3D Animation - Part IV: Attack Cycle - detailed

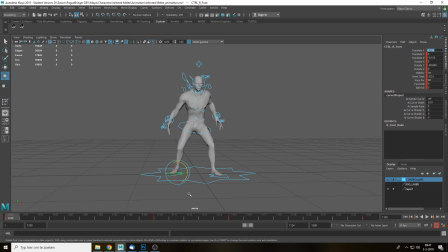[29:00]
Actually, I'm not gonna cut paste here on the X value here, so it stays the same. No, that looks that looks really weird. We should not do that.
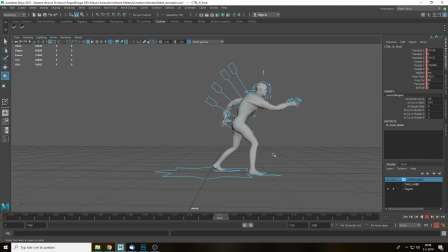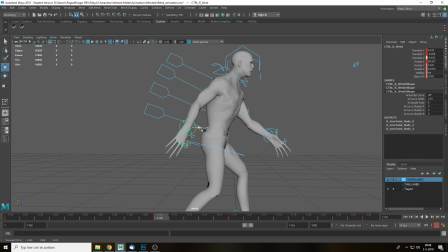[29:23]
This can be stronger, but if we were move the hand a little bit further back here, maybe also a little bit here, make it a little bit stronger. I mean, it is pretty strong,
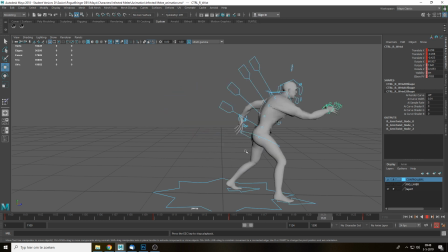[29:35]
but it can be stronger the anticipation.
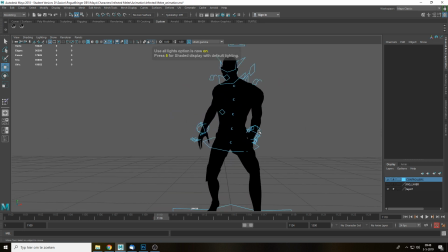[29:41]
Okay, let's check the silhouettes. It's weird, so I'm gonna move this one a little bit to the right.
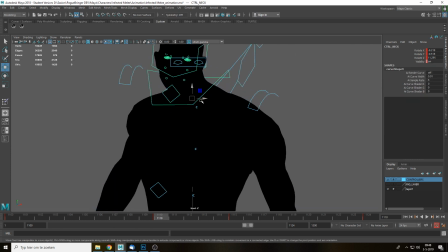[29:50]
Head looks really fucked up though, but that's a skinning issue, not necessarily. And this better.
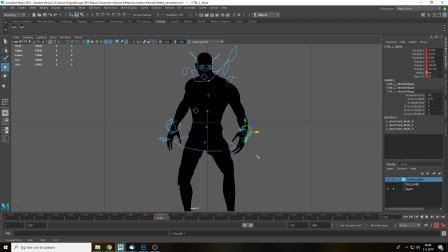[30:02]
A little bit wider here so the fingers don't touch the actual leg in the... It's kind of cool.
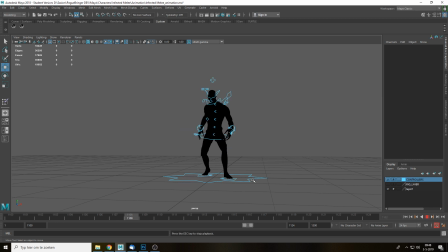So this looks pretty okay from this angle.
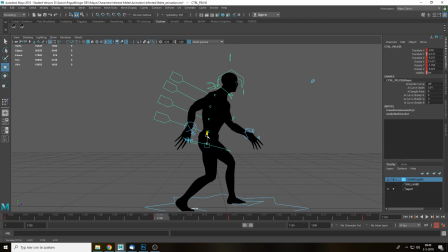[30:26]
Maybe we can even lower down the levels here as well, so you get a little up motion here as well.
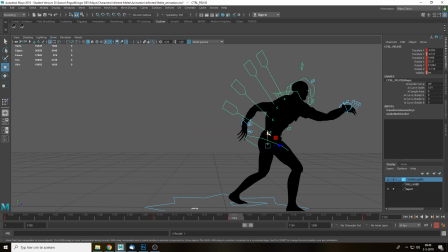[30:32]
A little higher maybe here. Yeah, that works. Go even higher. So this is the, like the down post here.
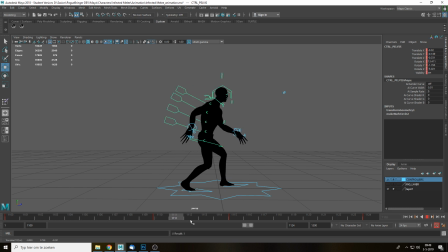[30:45]
Let's move it a little bit further. Then go down, up, and then in the follow through we have to make it go down again.
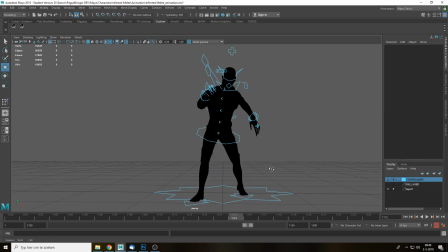[31:03]
Still not too happy with the attacking pose here, but
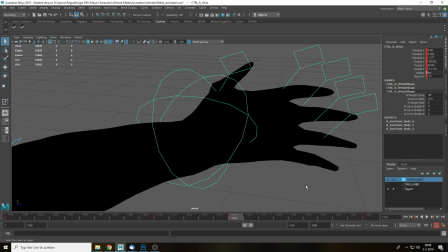[31:08]
I could spend hours fixing this, so I'm not gonna do that because this can actually take hours.
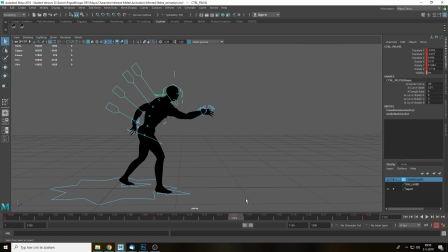[31:13]
So let's go to the follow through, right? So that will be, let's say, here. Again, like you mentioned, right? So the pelvis is going up, is up here, is down, up, so it should go down here again.
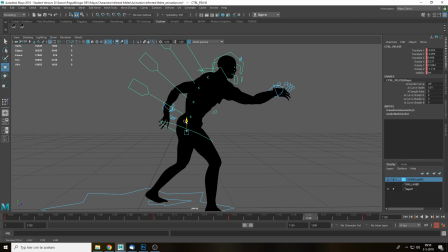[31:26]
So it's a sine wave. Keep in mind, it's always a sine wave. So we should probably go like this, a little bit down. Let's go further down even, maybe even forward as well. So the weights also shift a little bit more forward.
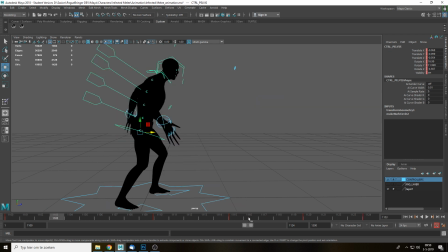[31:41]
That works, right? So you can see
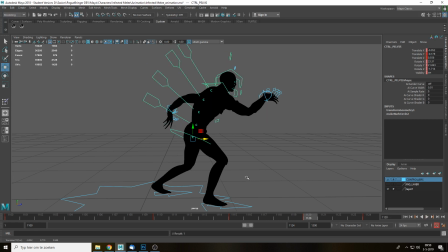[31:45]
this adds a little bit more of a momentum to the actual animation.
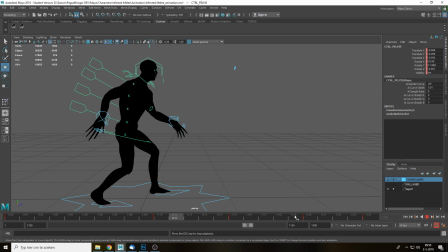[31:56]
Could be that we have to change the timing here because it looks really fast though, but we'll have to see that once we got the poses done.
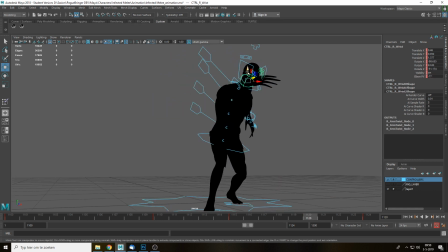[32:04]
So the hand here should be lower again, right? So if we just hit the player in his head or body, whatever. I'm gonna actually follow it through to the right, so it actually has like this side motion. Also add a little bit more on the double PV here.
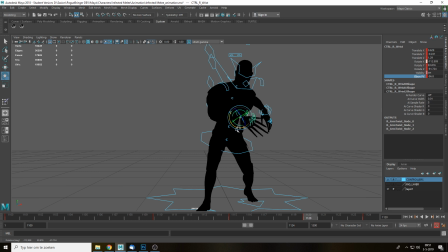[32:25]
The hand should be pointing down in this case though, but it follows the same trajectory. Oh crap, what a nice word.
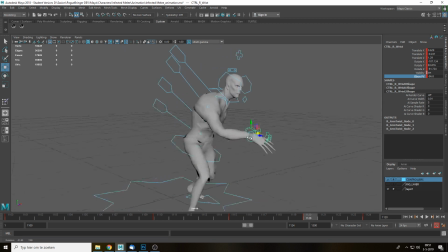[32:36]
Maybe even further, right? You can see here, I'm gonna turn off lighting for a second, see what's happening. So it's very bad skinning. I'm gonna move even further forward. Holy shit, look at his back. Fucking
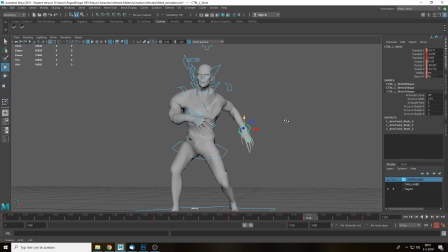[32:55]
that looks so painful. I'm so sorry that you guys have to see this. Go down here and let's have a look. Okay, it's pretty good.
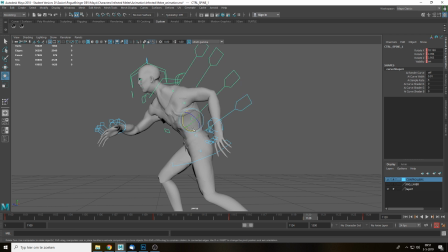[33:07]
I'm gonna make it even more extreme by bending the spine even further forward, so you get even more of a forward motion here. So you go this and then see even lower. You even go lower here, and then you move back.
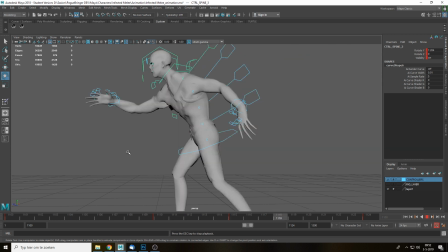[33:28]
I think the timing here is off though. I think it should be a little bit, the follow through should be later, or slower even.
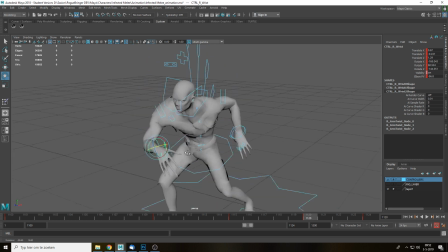[33:35]
I think it's too fast right now, but okay. Let's have a look at the head. Should again look at the player. Ish. That'd be perfect.
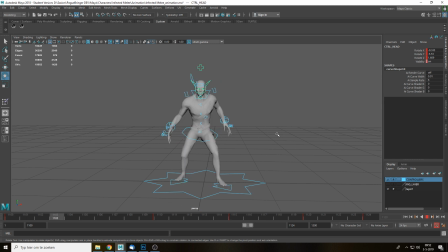Not too sure about the rotation of the foot still though, but I'm gonna increase the foot roll here even more, so you get even more that is leaning on the actual foot.
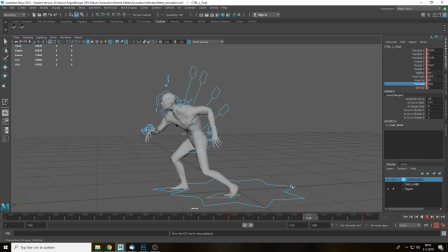Yeah, I think we need to shift everything a little bit to the left, and timing wise at least.
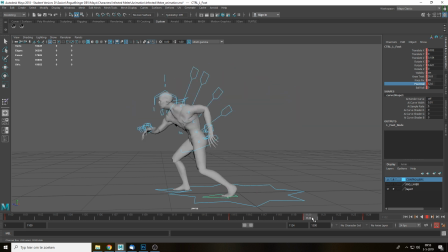[34:29]
Feels off. Feels like the follow through, so this space here is not enough, so the enemy doesn't get to rest, if you know what I mean. So let's do some retiming here.
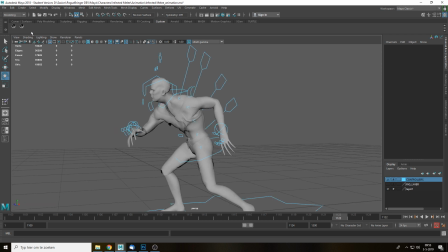[34:44]
So I'm gonna let's grab everything. It might be a little bit easier.
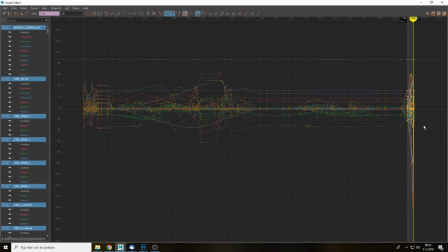[34:50]
And then I'm gonna go in here and find my attack animation. Fucking hell, that's a lot of keyframes.
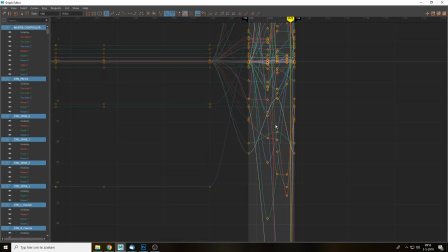[35:00]
No, I just want this arrow. Want to have one frame. Thank you. Right. It looks messy as fuck, but you can see the keyframes here. So there's a keyframe here, one here, and here, and there's nothing in between, so it's a little bit easier to retime this.
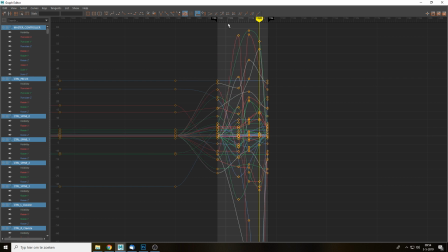[35:16]
I'm gonna move everything first. Let's do the one over here first. So I'm 110.
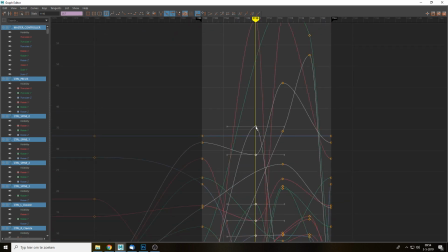[35:22]
I'm gonna shift it a little bit, maybe like let's do 3 frames here to 107.
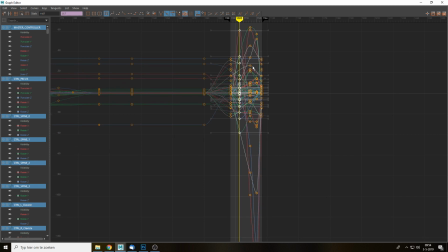[35:30]
Still here. I'm gonna get the actual attacking, so I'm gonna zoom out a little bit so I can grab all the keyframes that I need.
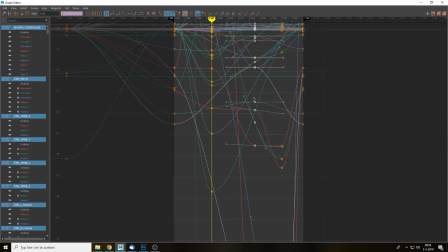[35:38]
These ones, and again I'm gonna also shift it 3 frames here to the left as well to 112 apparently.
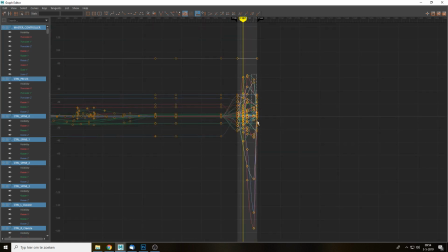[35:44]
And the last one, same thing.
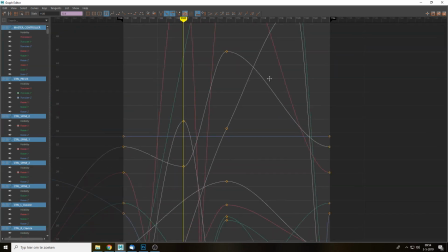[35:48]
So it's just give a little bit more space for the actual for
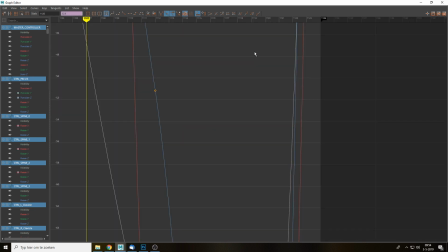[35:57]
the follow through. I just deselected one keyframe. It's super annoying when that happens.
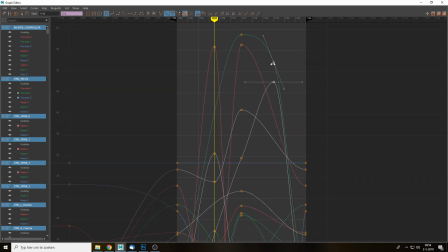[36:02]
And also here 3 frames here. Okay, that's a quick look.
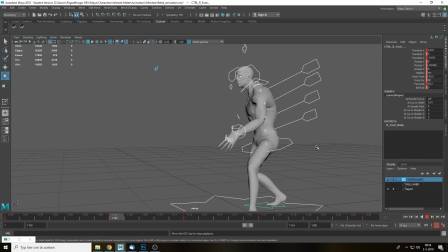[36:07]
That feels better, right? So now you actually have a little bit more time between the actual follow through and the final pose.
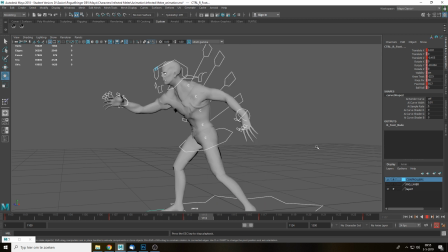[36:14]
That looks better, and also the entire animation looks a little bit more, I don't know, better in this case.
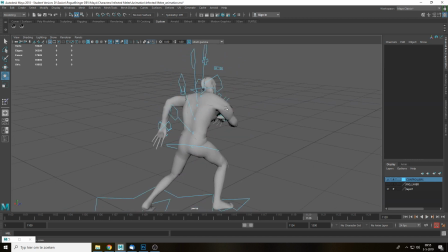[36:22]
That's kind of cool, and that works really well, except for the skinning of the character. Let's save this real fast.
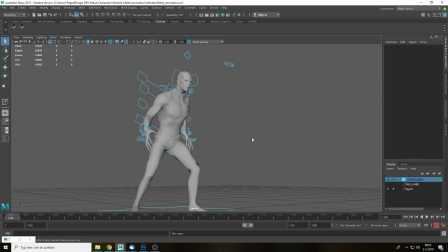[36:28]
Don't forget to save once in a while, well, very often even. Still, this hand pose here doesn't sit well with me for some reason. Let's go.
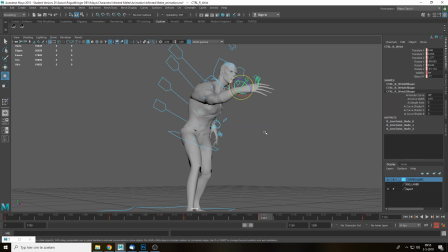[36:39]
So you go from this to that. It doesn't feel like it's moving enough. What if you lower it down? I don't know though. Let's have a quick look. No. What if you move it up? Just testing out so we get the attacking.
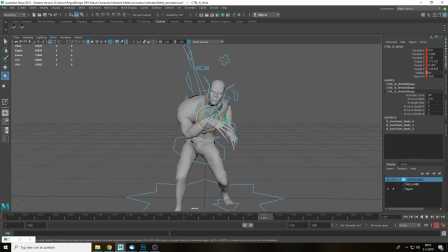[37:01]
That feels a little bit better, except for the actual pose of the hands. I don't know. This feels